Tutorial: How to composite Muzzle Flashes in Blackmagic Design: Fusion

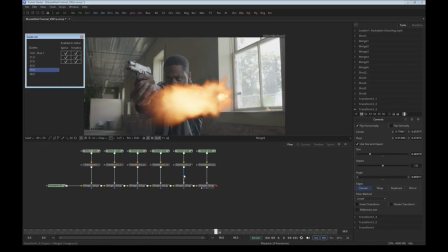(12:16)
So this one's slightly too big.
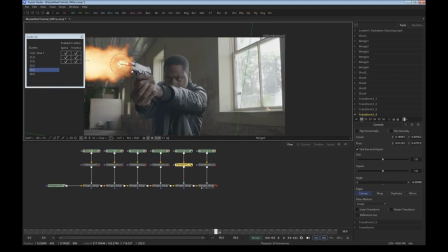(12:22)
Make the angle correct, because if you don't,
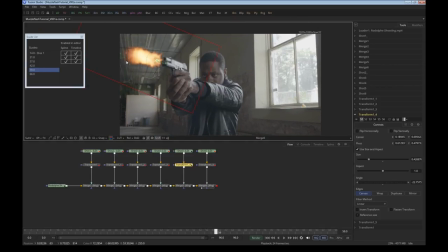(12:26)
people will notice immediately, even if it's just for one frame. So this looks pretty good. Now for the final one. Now that we have all the flashes positioned the way we want them to,
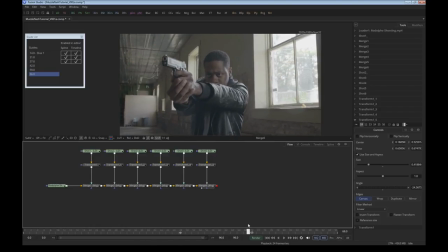(12:43)
it's time to play it back in real time to see what we've got so far.
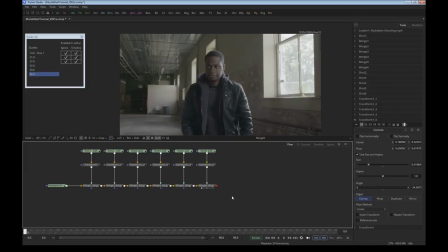(12:52)
It looks pretty good, but it needs some work. So let's get to work. Now, what I want to do here is to introduce a little variation to these shots, because as it is right now, there's one flash at 14, at 21, and they're only one frame each.
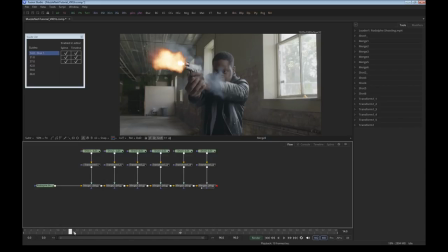(13:10)
So we're going to make it a little bit longer, but not on all the shots, because then you would notice that they're the same on all the shots. But what we're going to do here is create another flash at frame 13.
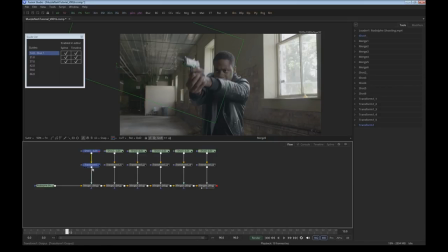(13:22)
For this, I'm going to use the same muzzle flash. So I copy and paste. I'm going to call it shot 1 pre-flash, and I'm going to move this one to frame 13.
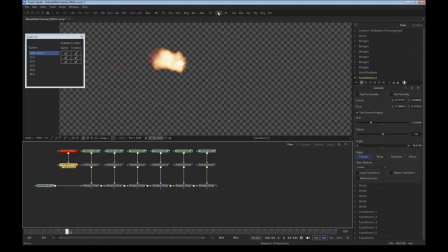(13:41)
The flash is the same, of course, and then I'm going to put a merge in between the two,
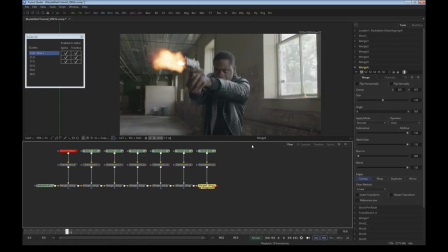(13:51)
put it on top of there. So now we have the same flash at frame 13 and frame 14. Let's reposition it for frame 13 right here and make it a little bit smaller. So we don't want to do this for all the muzzle flashes, because then it would be very noticeable that it would be small flash, big flash, small flash, big flash.
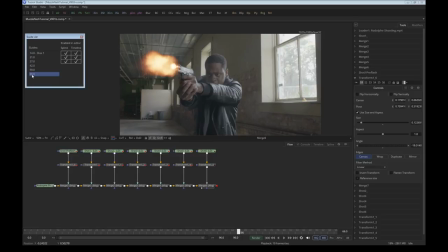(14:16)
So we only want to do this for, well, say the first and the last.
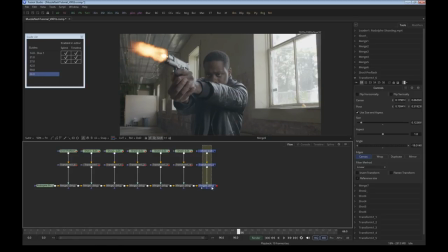(14:21)
So to do this, I'm going to move this one over. Ctrl C, Ctrl V. Put another merge in there. Put this one at frame 65. Again, and reposition this.
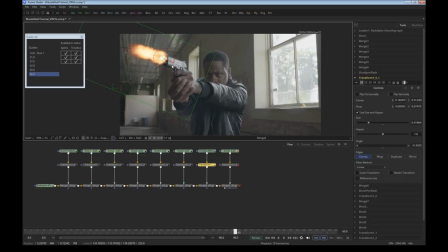(14:40)
Make it really small. Change the angle a little bit so it looks like it's coming out of the gun. There you go.
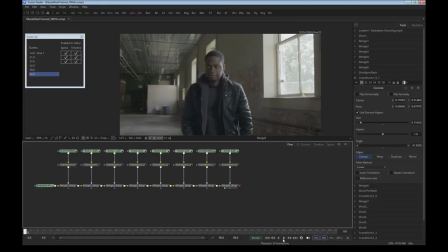(14:51)
Well, that looks pretty decent, except for the fact that it doesn't. It's a little bit darker over here, and it's fire.
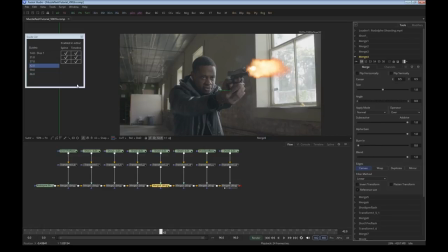(14:57)
Fire should never darken your image. One way to make this look better is to change the blending mode to screen. So if I go to the merge from the fourth shot and change it to screen, it looks much better.
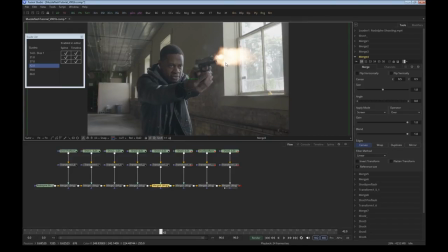(15:13)
You see, the fire actually makes the image look brighter. So I could change the blend mode for all these merges, or I could take a slightly more efficient approach, which is not the same but comparable, I think, to creating an adjustment layer in After Effects.
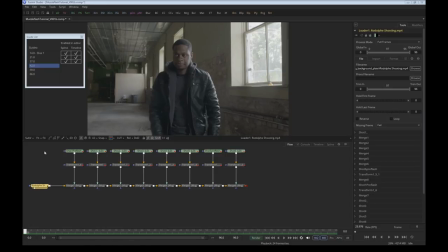(15:32)
To do this, I create a new background tool. Control space, background, add a background tool, and feed this into the original node tree.
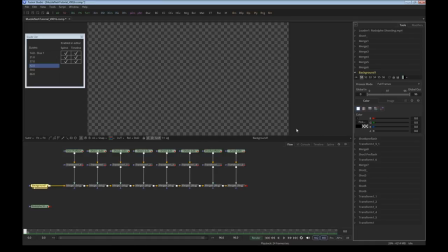(15:44)
I make the background node completely transparent, and it's the same size, 1920 1080, as the original footage, which means that all the flashes are still in the same position.
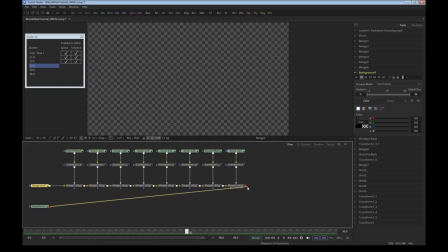(15:59)
So now I can create another merge like this,
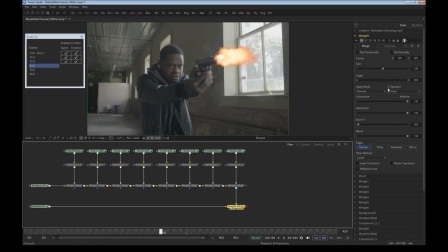(16:06)
and I can change the blending mode of that merge to screen.
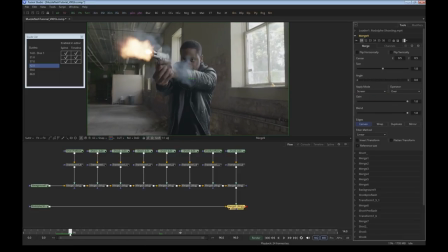(16:12)
Now all of the flashes are set to screen all of a sudden. So this is a quick way to change a lot of parameters all in one go.